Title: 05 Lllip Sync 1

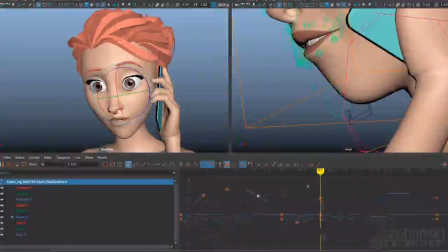So I'm going to keep that over to screen left a bit until the R, far, it'll arc back to the right.
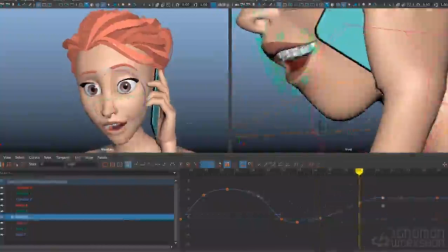So I'll just key this here. And for the F, I'll just keep that a little bit more favoring there.
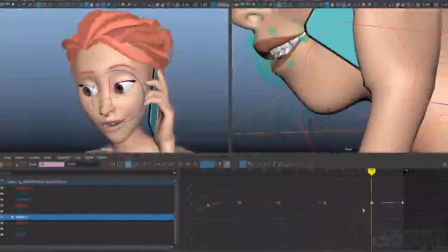And then for the relax the shape here, I'll also relax that angle a bit,
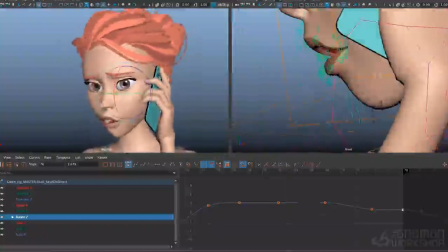so you feel that in the whole face. I feel like it's moving over to the left a little bit too early here.
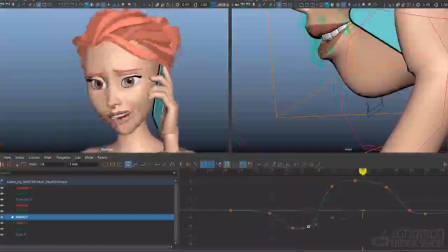Let's just delay that. And I like the arcing that's happening here. Maybe it's just a little bit too broad. Let me just decrease this range a bit, because I want the words to and far to be the biggest change.
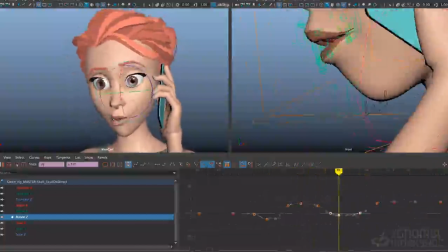So now I'm just looking at the spline and seeing where the most extreme parts are. So for
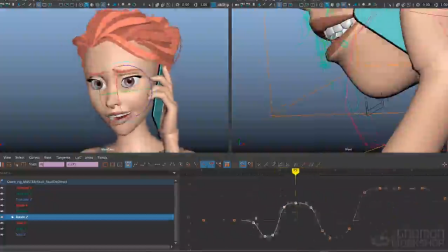we taking this, I want it to be a smaller change than too far, which is right here.
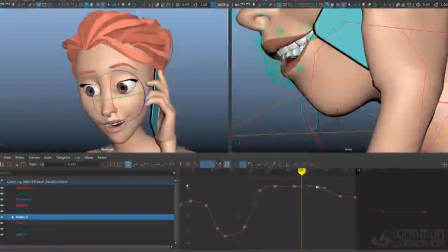Are we taking this too far?
Alright, I like how that's feeling. Let's add a little bit of squash and stretch too.
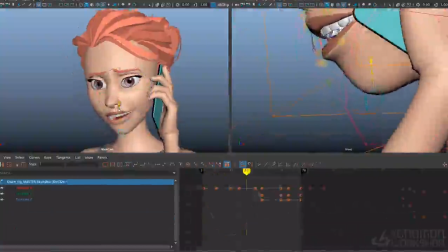Gwen has this squash and stretch control here for the mouth, which is maybe a little bit more aggressive than I want. She also just has a straight up translate with no squash and stretch,
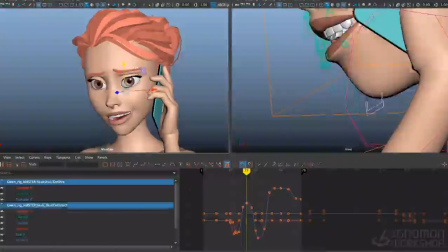no volume preservation here for the lower half of the face. I'm going to use those two together in tandem to kind of split the difference here. A little bit of volume preservation, a little bit of just up and down movement.
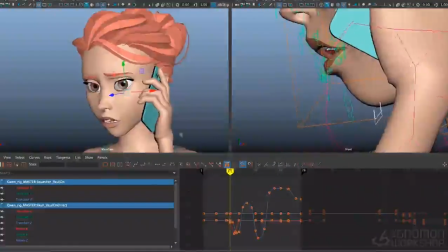So first for the jaw opening on R, I'll just stretch that a little bit.
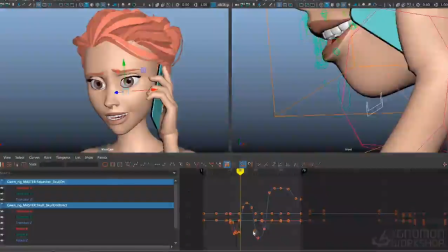And then for the opening on taking, I want to pop that because that's a pretty big vowel there.
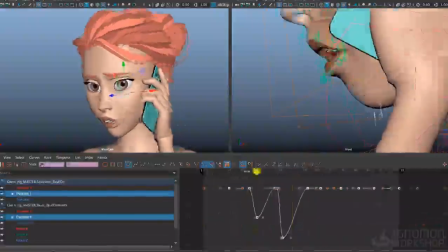Mostly looking at the Y translates here, so let's just isolate that in the graph editor.
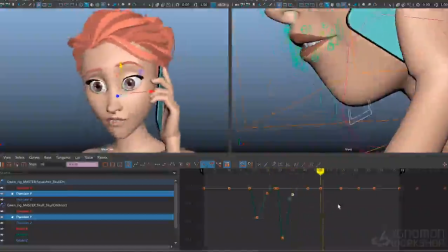And then definitely on far, I want to add a little bit of movement there. Maybe I'll even squash a little bit on the F of far.
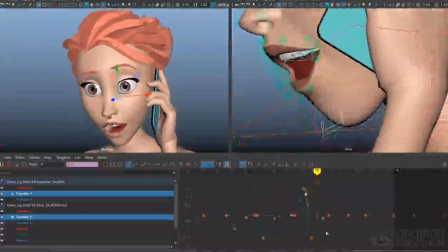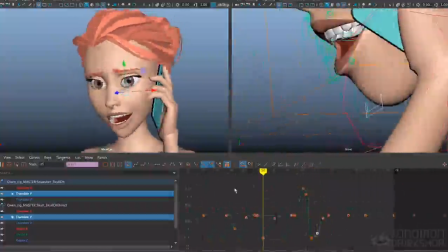So I'm not doing this for every syllable. I'm mostly just trying to punch the syllables that I feel like are accented in the dialogue or will represent the biggest shape changes.
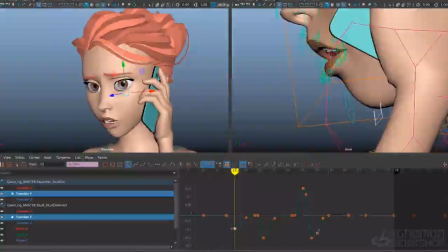In fact, I think I'll tone it down for the R because that's relatively small shape change there.
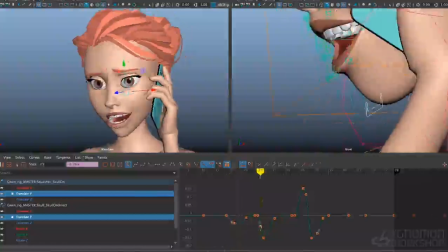But I do want to favor these extremes.
Are we taking this too far?
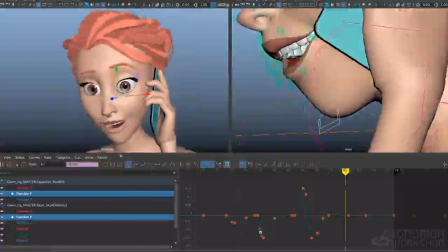Are we taking this too far?
Alright, from here I want to go ahead and start to layer in a bit on the nose.
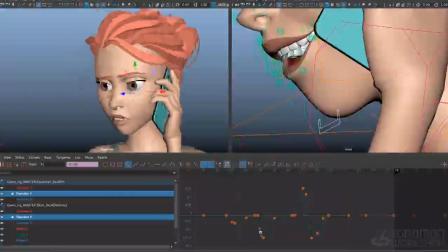For me, the thing that drives the nose most is looking at the length of the top lip,
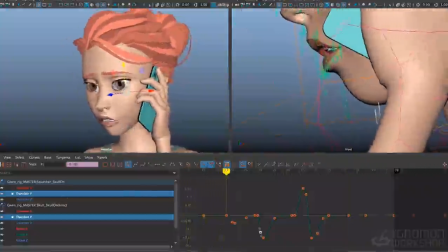especially the places where I feel like it gets a little too long or a little too short, and then using the nose to bridge the gap a little bit.
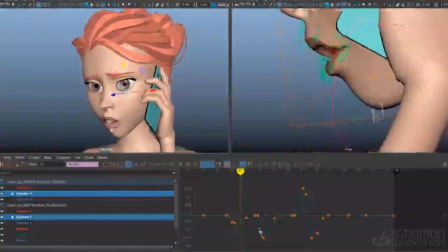Right here there's a weird thing happening where the nose seems to travel up as the lips come down, so I'm definitely going to need to counter animate that.
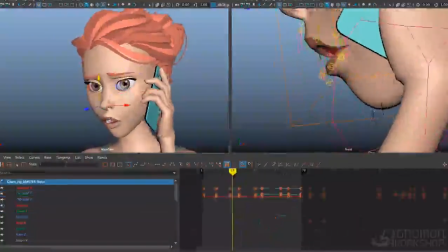And I also want, there might be places where the nostrils,
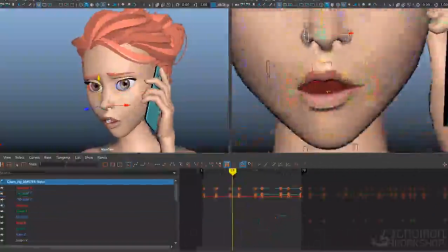the sides of the nose, need to move in and out based on what the corners of the mouth are doing.
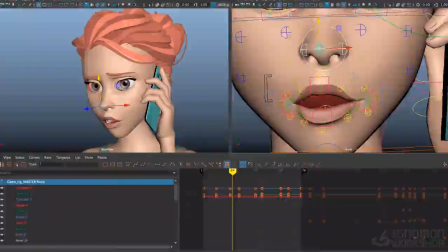So you feel the flesh of the cheek and the corner of the mouth tugging on the nose. And then as far as expressions, there may be some places where I want to sneer the nose a little bit just to push an attitude or a dialogue accent.
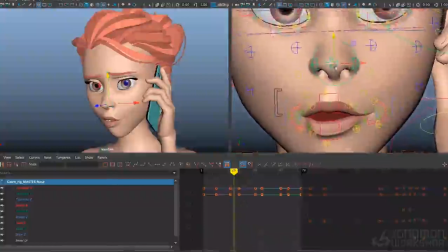Looking at it from the front here, I just want to grab this nose translate control and kind of pull it down a little bit so that it's following along with what the lip is doing.
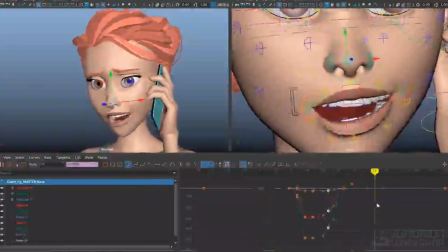Not one-to-one, it's kind of splitting the difference. And then on here, when she's showing her teeth for the T on taking, I could probably push it up a little bit.